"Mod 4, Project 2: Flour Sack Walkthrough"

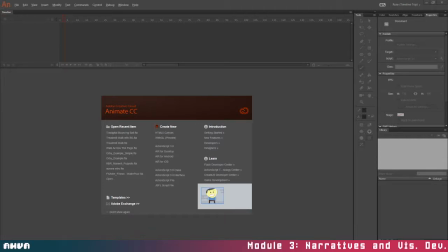(0:00)
Welcome back, everybody. So today we're going to be looking at the flour sack exercise. Now the flour sack is kind of like taking the bouncing ball to the next level. We're going to give it a lot more personality. It also has a different sort of weight to it. So to start, let's open up Action Script 3, always.
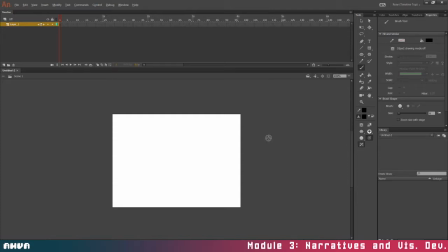(0:21)
Let's click on the stage with our selection tool, or move tool, I forget what they call it, selection tool V. Just so we can ensure that we're accessing the properties for the stage. Let's change this to 720 by 480.
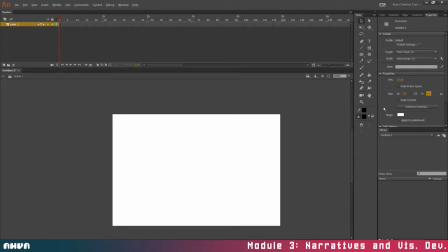(0:38)
Our standard for rough animation.
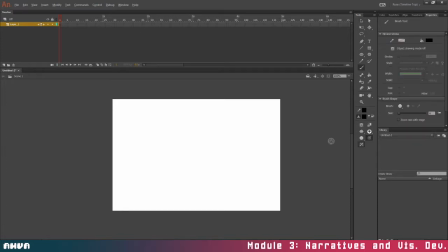(0:42)
Okay, so to kind of just talk about the bouncing ball, or not the bouncing ball, the flour sack a little bit. So you remember when drawing human beings? Well, that's going to come in handy here, okay?
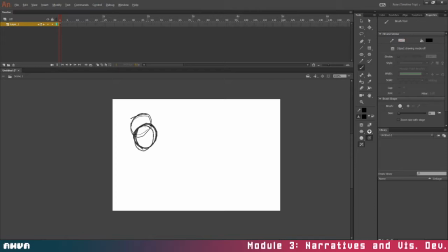(0:54)
Because the flour sack is essentially these two masses at play here. So to simplify, this is kind of what it looks like. But the principle of the bean is the same.
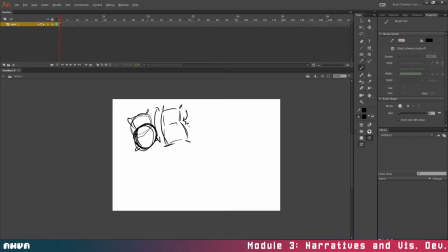(1:12)
There's a stretch side and there's a pinch side. So keep that in mind when you're drawing your flour sack. Also, the majority of the weight of the sack is here on the bottom. Because remember, gravity is pulling down on all the flour inside.
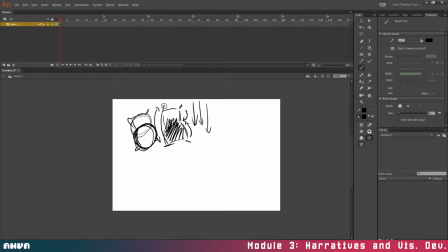(1:29)
So some people, let's talk about expressions a little bit. So really exaggerate your expressions. Sometimes having a midline down the center can really help, especially if your character's doing like a twist, right?
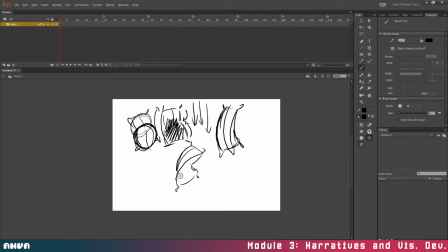So that can help. So when you're doing expressions, a lot of people like to use these as like little hands, and they can go flappy flap.
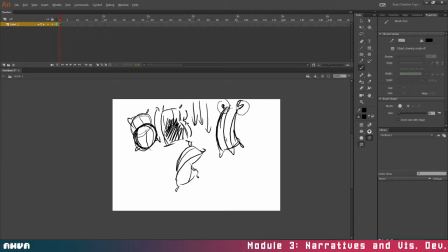(2:06)
Some people like to view them as ears, so kind of combine the two ideas. So if your flour sack is alert, it's maybe leaning forward a little bit, right? And its little ear hands are up.
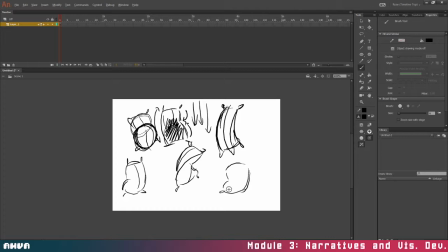(2:21)
If your flour sack is feeling kind of lazy, it's probably going to be slouched in the front like a person would, and its ears might be a little bit lower, right? If your flour sack is real sad, it's probably going to be bent over itself, right? And it's going to be drooping,
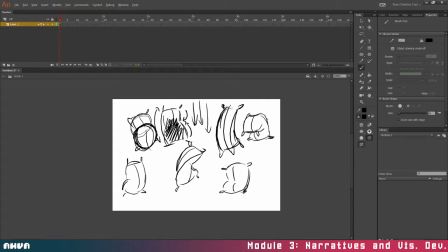(2:41)
right? We can even exaggerate that a little bit more. Okay, so why don't you just take a minute here and just draw a bunch of little flour sacks doing different things, just to get a feel for it. And if you're having trouble kind of drawing this just right off the bat,
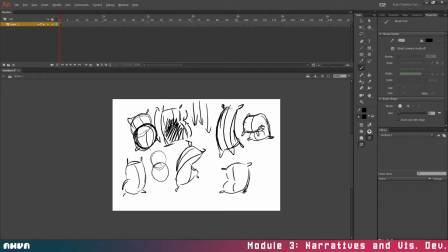(2:58)
remember you can draw two little circles inside like the human being, one smaller, one bigger. And that can really help to just kind of figure out where things are going to be weighted. So go ahead, just try to get like a bunch of different emotions. So like angry, might be leaning forward,
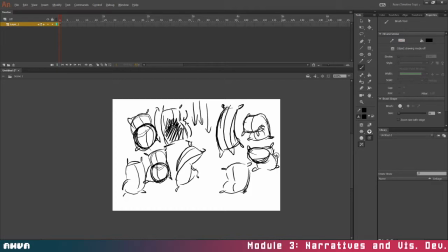(3:20)
right? Or like attentive. Like if it really wants something, maybe it's leaning and reaching for what it wants. Or maybe it's really proud. Right?
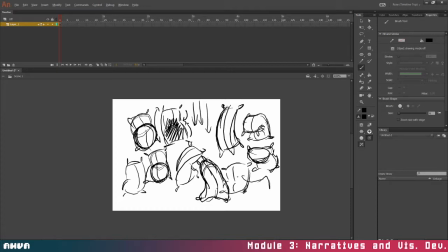Maybe it's kind of agitated here. Maybe it's showing off how strong it is.
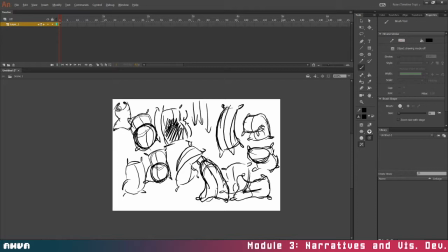(3:58)
Have these little floppy things come in together. Right. So this is the basis of the flour sack.